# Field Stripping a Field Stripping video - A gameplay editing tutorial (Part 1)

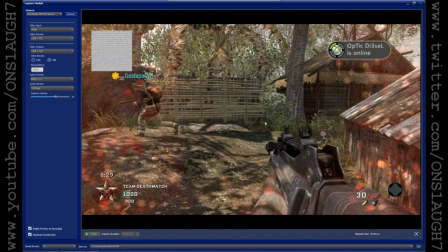502s
So after that clip is done, I'm going to switch to you know, a different perspective and kind of look at this in a little more detail. So the first perspective that I would want to switch to would be obviously the guy that I just killed. I would want to switch to his perspective and show you guys kind of what he saw. So that's what we're gonna do here.
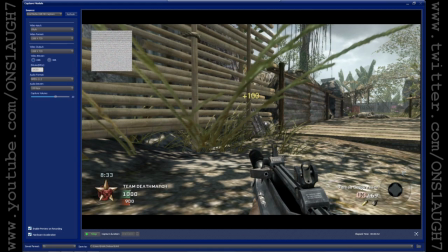523s
Actually, all right, so there's his dead body.
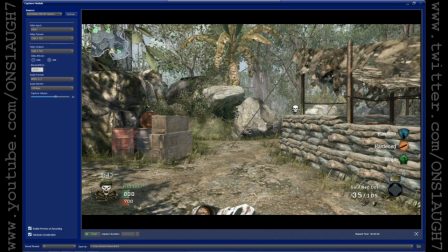528s
So now I need to rewind a couple frames. All right, that's good.
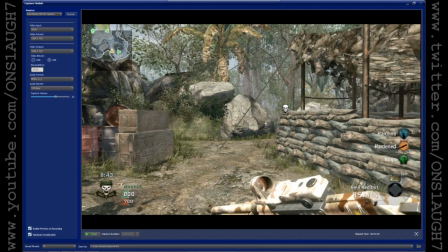531s
So now I'm going to hit play again, and we're going to watch this kind of just from his perspective and see what he saw as I was killing him.
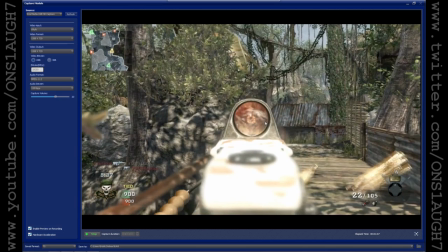538s
So there I am with my rocket launcher up, disappear, but then I come back like Houdini.
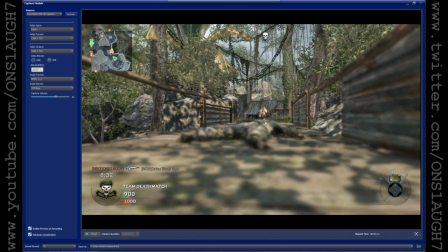543s
So so that would be another, you know, segment of this little piece here. So we're going to pause the video. Now, what I really want to show and talk about during this clip or portion of the gameplay is how I'm changing the visible portion of my body.
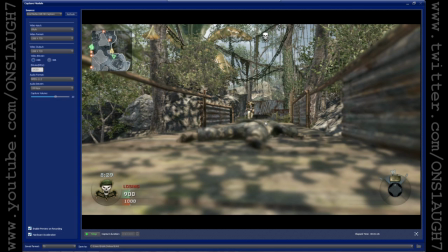557s
Because if you noticed what I did when I jumped, I crouched. So that made the size of my body, you know, change. It made it smaller. And then at the end, I dropped and laid prone. So I went all the way from standing straight, you know, standing tall, to jumping and crouching and then to laying down.
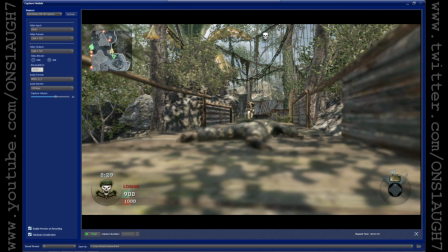573s
So that's what I want to focus on and analyze in this clip. So we're going to rewind the clip here a couple spots.
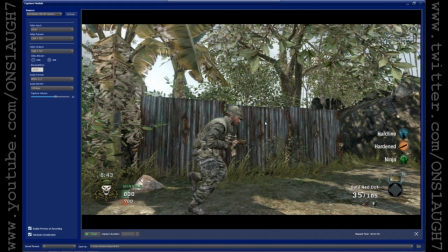582s
We're going to detach the camera from this guy and go over to
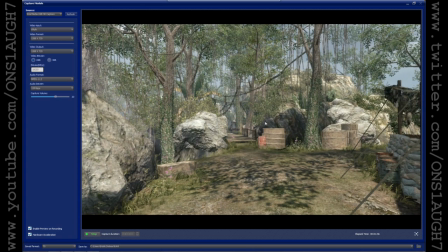586s
go over to the bridge and set up a nice spot, you know, where I can clearly explain, you know, how important my series of movements were.
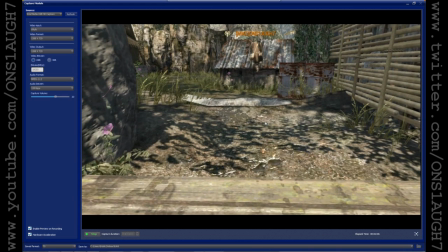596s
All right, so I'm thinking I want to get somewhere kind of low, you know, so that once I go prone, you know, I'm kind of like almost in your face.
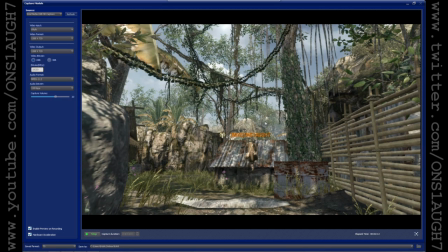604s
One other thing that I want to do to kind of make this more theatrical, more cinematic, more professional is I want to take that name off of myself. You know, I want this to be like kind of, you know, I want it to seem as professional as possible. And I think showing the names and stuff like that, you know, detracts from that quality. So, all right, so I want to lower my camera a little bit.
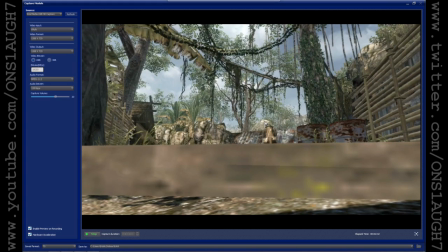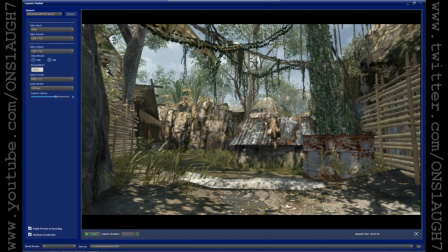630s
All right, somewhere in here. Now, I know that I jumped during one point of this gameplay. I want to make sure that in the final video, you know, I don't clip off my head as I'm jumping. So I'm going to fast forward through a little piece here, just like as a trial run, and see actually how high my ups are here.
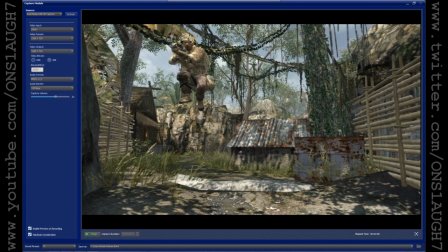649s
All right, so it looks about right there is about the highest point. So now I'm going to set up my frame kind of based on that.
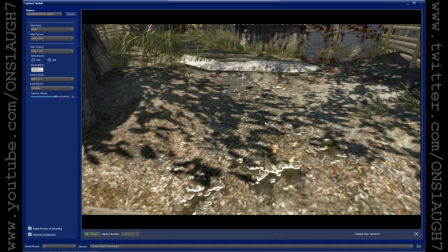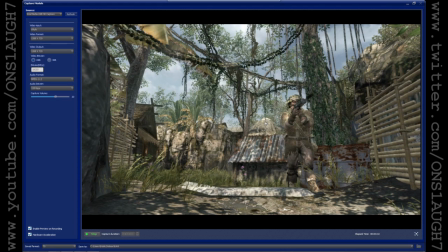661s
All right, so I think that'll be good if we fast forward just a little bit here. Make sure we see me in the prone position there. All right, so now I'm going to go ahead and play this last clip, and this is what I'll use for different overlays, because when I get into Sony Vegas here, I'll actually pause the video, and I'm thinking I'll do some type of highlight on my body size there when I'm standing up,
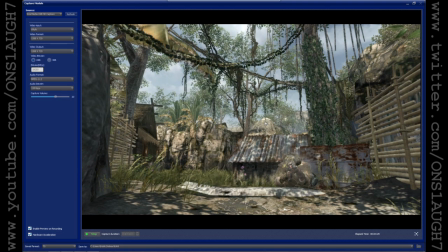681s
highlight on my body size there when I was in the air, and then highlight the portion of my body when I'm prone. And I'll pause it during the video, you know, and then at the end you'll be able to see all three different sizes kind of compared and how they vary. So that's kind of what I'm thinking there.
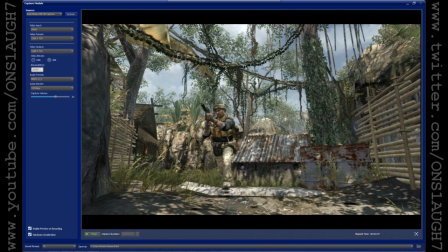698s
So now that I have all my video stuff here, I'm going to hit stop, and that is going to give me my final file.
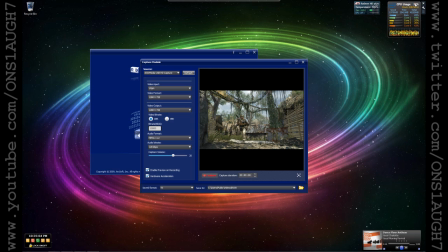705s
So that's going to be it, guys. Remember, leave me comments, leave me questions, leave me, you know, if you guys want to see something that maybe I missed here in this part one,
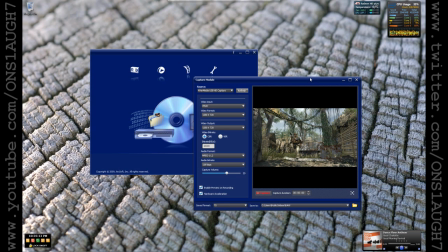714s
post it up, because in part two I'm going to answer your questions, and I'm going to go on into the actual editing using Sony Vegas and Photoshop.
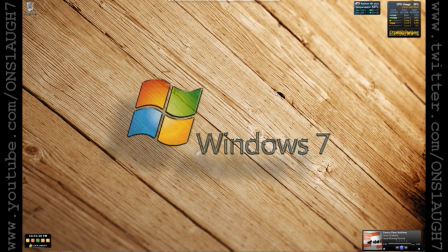722s
So feel free to you know, to leave whatever you want to leave. I hope you guys enjoy this, and you know, I'm giving you guys some of my secrets, and part two is really going to be a lot of stuff, you know, as far as using Sony Vegas,
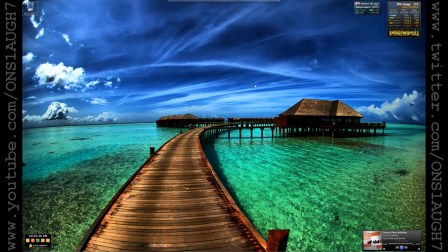737s
using Photoshop to clearly get overlays and things like that, and then the ever so popular rendering settings that I use.
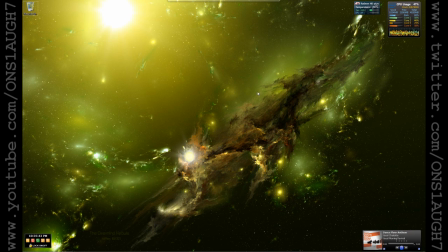744s
So I hope you guys enjoyed this. Stick around for part two. It'll be coming up soon, and I will catch up with you guys later.
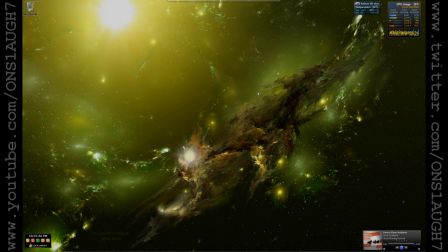751s
See you on Xbox Live.